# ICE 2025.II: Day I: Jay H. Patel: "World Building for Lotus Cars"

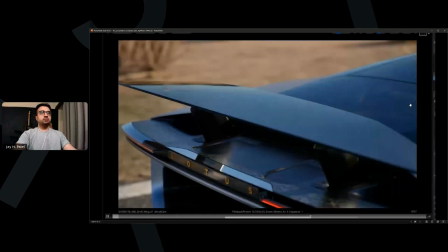533s
And yeah, you can see this was, done across different departments. And the soundtrack, voiceover, everything was done in-house. Again, there's the entire list of credits over here.
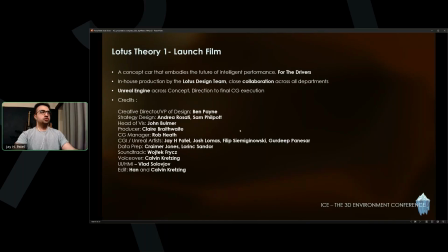549s
You can follow, I think everyone's on social media, and yeah, really, really talented team.
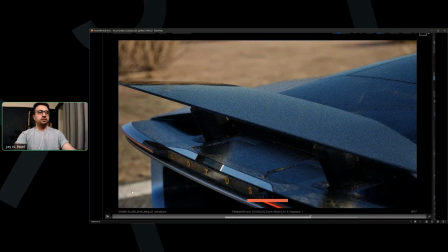561s
Here I have, maybe I can just play this on my side because it's a a viewport recording.
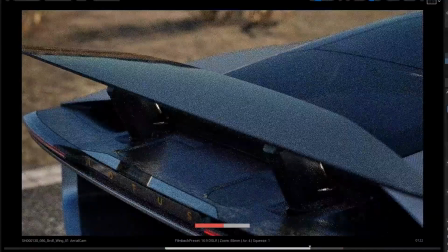574s
So I'm just cycling through different view modes in Unreal,
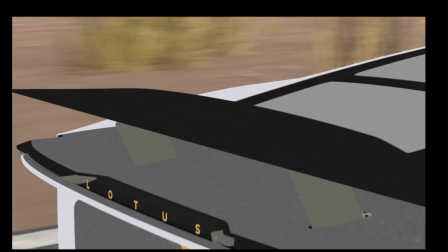580s
covering the shot setup in sequencer for one of the spoiler shots.
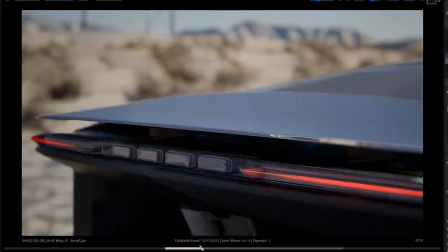588s
So that's all done in sequencer, and
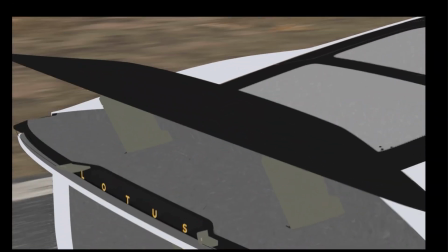593s
we switch between deferred rendering and I mean path tracing, because that's
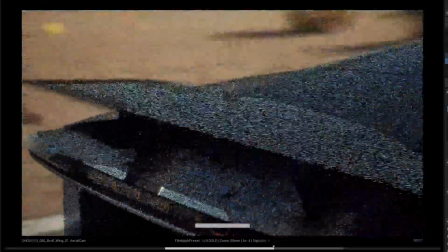600s
what we normally use for the final renders. And yeah, we can make changes, all in editor.
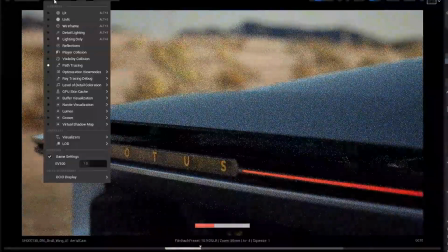609s
We try and keep post-production to minimum,
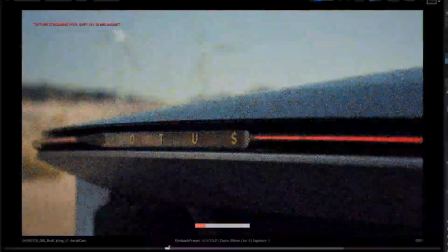613s
because I'd say 99% of what you see in the final render is from Unreal,
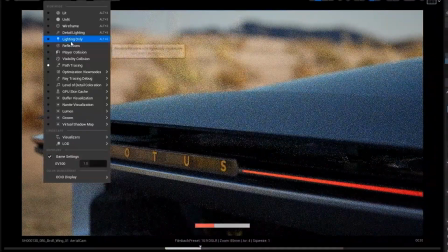619s
minus some color correction in post, color grading, not color correction.
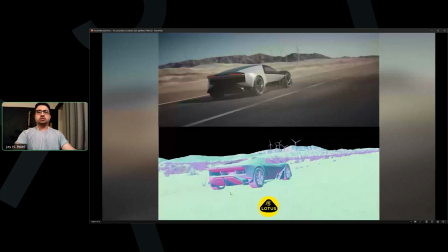627s
And a few more breakdown shots over here. So that's the final render from one of the frames from the final film, and a world normal pass in Unreal.
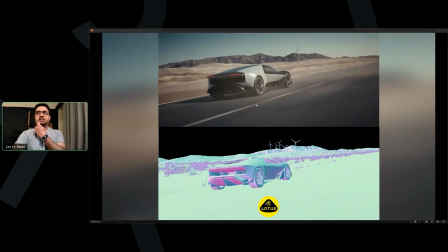644s
And you can see we have VDBs, and VDBs are basically there's effects from Ambergen that are being spawned in real time in Unreal as per the shots required.
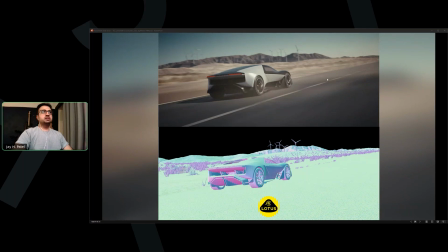662s
And you can see it's a subtle dust layering over here. It's not meant to overpower the shot, but mainly, something you'd see passing through a desert, something just subtle that interacts with the car collisions.
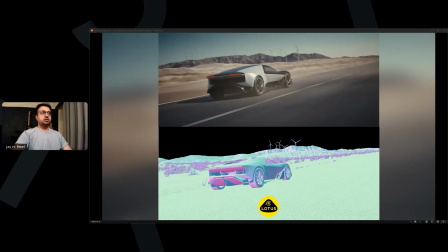681s
And the background is all PCG foliage scattered as needed per the shot. Then again, this is all in engine,
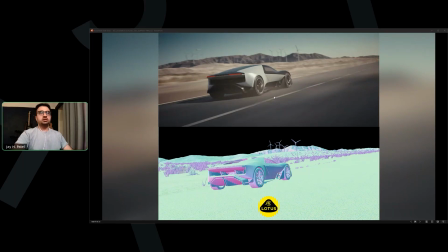698s
and then color grading in post. We render EXRs, 32-bit EXR, so that gives us control in post when it comes to grading.
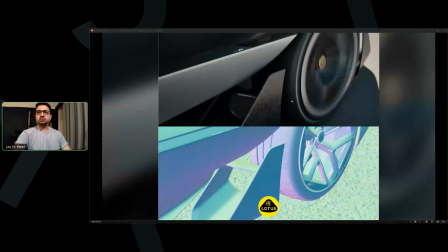713s
This is the second one of the other shots from the film, and this was, I basically cranked up the motion blur in sequencer. I think the default value in Unreal is 0.5, but for this I
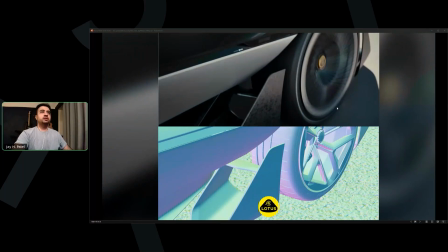732s
I changed it to 0.9 just to give me this sense of speed when the car's moving. Another thing I did was I rendered this as an undercrank shot,
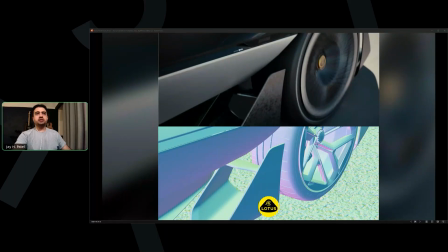746s
which means my sequencer is in either 30 or 60 FPS, but then my render is in 12 or 15 frames per second. So when you import the frames in edit, you get this
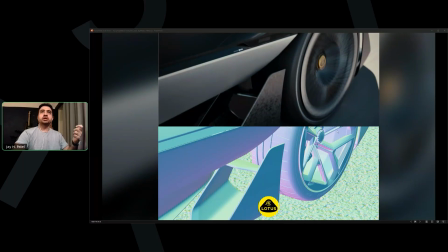763s
undercrank effect, like how you'd do in using a real camera.